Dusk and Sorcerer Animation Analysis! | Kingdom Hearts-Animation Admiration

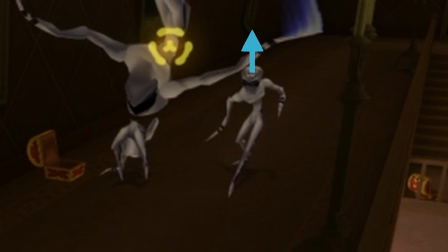4:13 It's almost like the head is lifting the body up so that the legs can feel weightless.
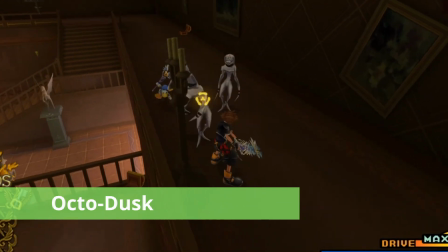4:19 The Dusk is limber and flowy, like an octopus, and likes to slip and slide its way through life.
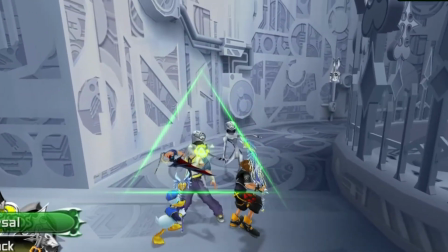4:25 It does a move where it winds itself up into a wheel and rolls quickly through the air before popping into an upside-down walk cycle.
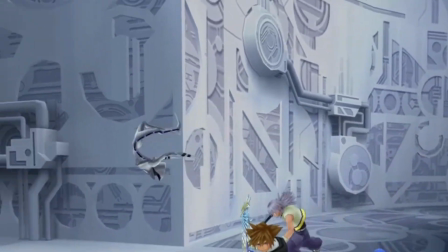4:33 After swiping at us, it gently floats down, looking as if it's skydiving.
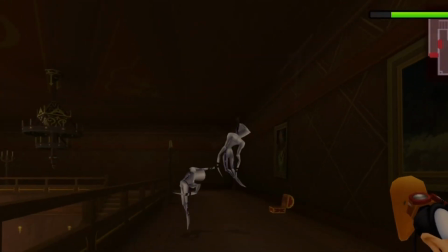4:38 Here, in a more octopus-like way, we can see it fly through the air, the top of its head leading the way.
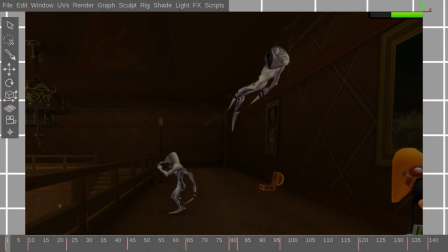4:45 The limbs swim fluidly behind it. As it begins to land, the body stretches out until the head touches the ground.
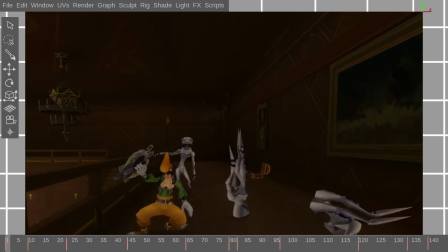4:52 This way, it can collapse down like a spring to prepare for a headbutt. The hands and feet steady themselves against the floor, and the Dusk's back shoots forward.
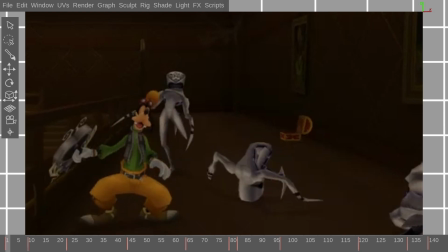5:01 The animator keeps the head tucked in until the very last moment, to help exaggerate the timing of the hit.
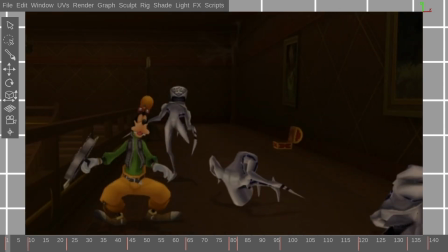5:07 That is one big head. The movement needed only 3 frames of big head in order to emphasize the power of this attack.
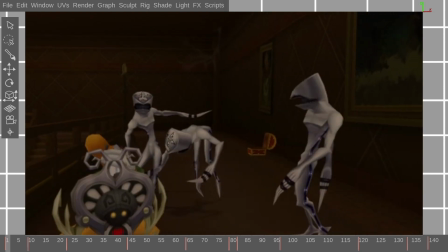5:15 After such a fast move, the body here slows down into a bunch of closely spaced poses, which helps the contrast even more.
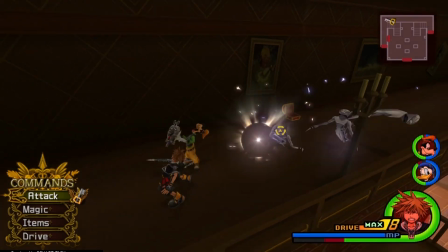5:24 Another flowing octopus-like move the Dusk does is this one here.
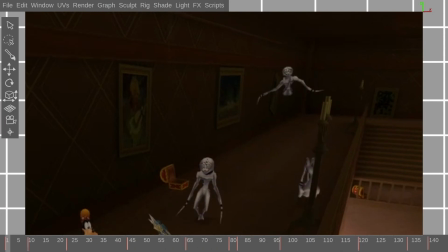5:28 From a standing position, it squashes down, keeping a clear silhouette with its arms bending outwards. Throwing its hands up, it stretches into a big backflip. The legs get insanely thin from the stretching. It gathers itself up here. Then we see another exaggerated move.
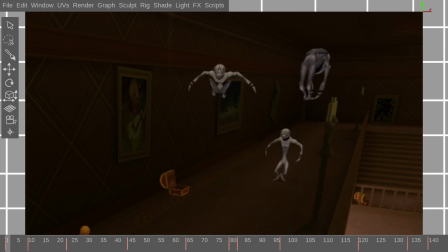5:46 In one frame, the Dusk hits this Spider-Man pose, then immediately stretches down to suck its body into the floor. It recoils from the speed by bobbing up and down a bit. An odd part of this movement is this particular frame. The Dusk is on its way down, the arms moving in an opposing action,
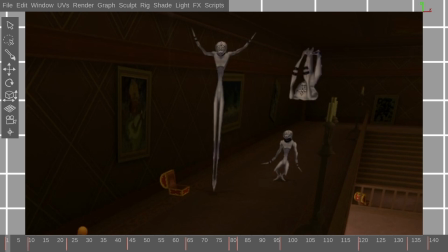6:06 and the head still, but then for one single frame, it stretches much higher.
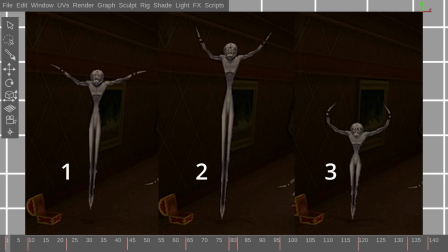6:10 The next frame continues down below the one from earlier, and in my opinion,
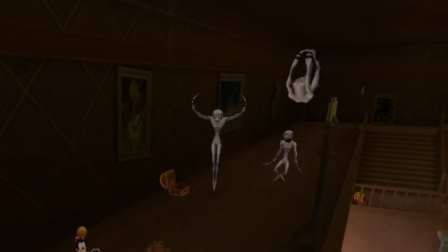6:16 this outlier frame isn't helping the action, because look, when I play this in real time, the outlier is actually oddly noticeable. Because it's so fast, it's something you sort of sense rather than see.
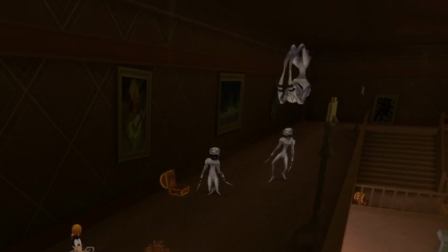6:30 I suppose it kind of helps make the Dusk look stretchier than it is in that moment, so I don't blame the animator for doing it,
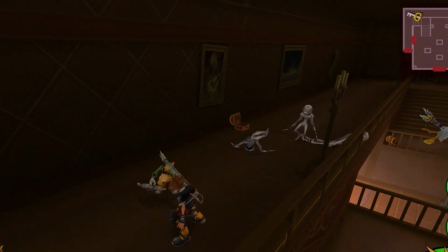6:38 but still, having a single frame do something so radical can be disruptive and break the smoothness of an action.
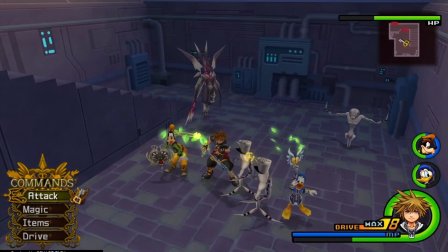6:46 Overall, the animators made a lot of interesting choices for this nimble and slippery creature,
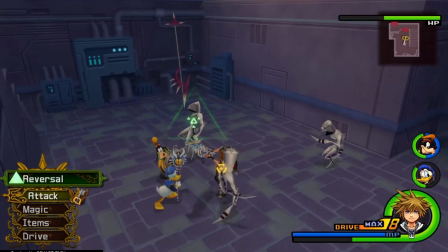6:52 all of which worked to give it a unique and memorable vibe.
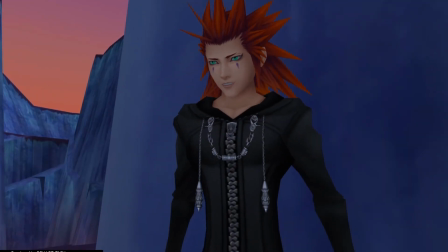6:56 So, like we learned last time, most nobodies are directly controlled by members of Organization XIII.
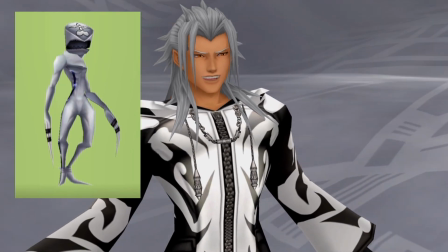7:03 The Dusk is a minion of Xemnas, and actually the Sorcerer is too, so unlike the last episode,
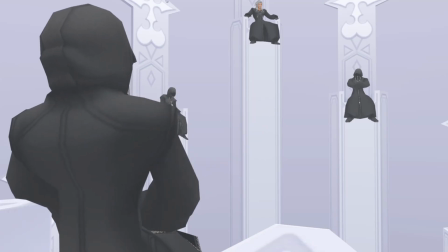7:11 I will discuss the connections between these 3 characters' animations altogether later in the video.
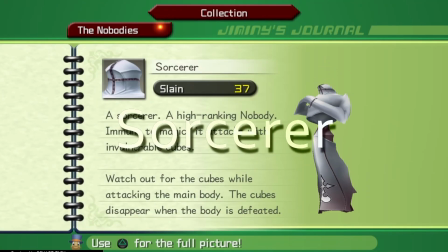7:18 Now we move on to the Sorcerer Nobody. This nobody is a bold and unpredictable magician. I mentioned earlier how the Dusk has been bound up, and we can see here that the Sorcerer has suffered the same fate, and even worse so.
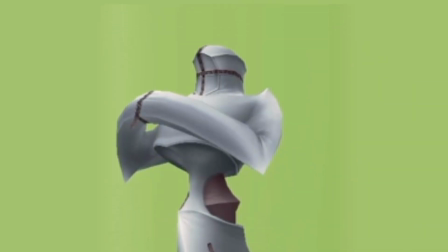7:33 Its head has been completely bound by a crisscross of zippers. Its hands are hidden, zipped up together in front of the body.
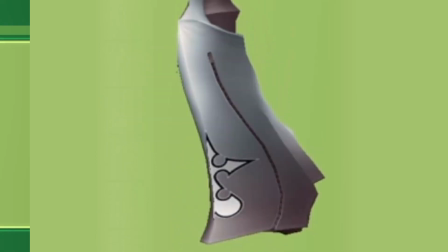7:40 Though the bottom of its outfit is free, it billows out as if it's caught a strong wind.
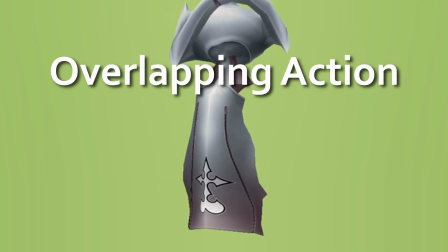7:46 There's tons of overlapping action, which means the different sections are all starting at a source and flowing one by one over each other.
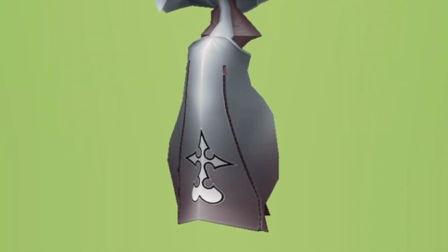7:55 This skirt seems to be all one huge piece of mesh on the Sorcerer's model,
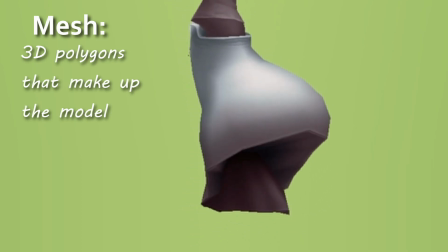8:00 so to have rigged it so carefully and animated it so wildly is impressive,
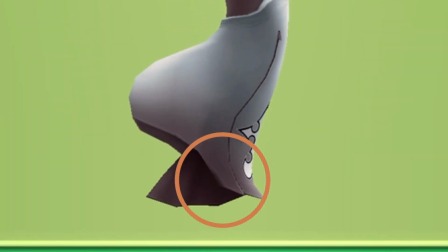8:06 though it does clip into itself on the side here, so the animators weren't being 100% careful. The top of the body displays amazing overlapping action as well.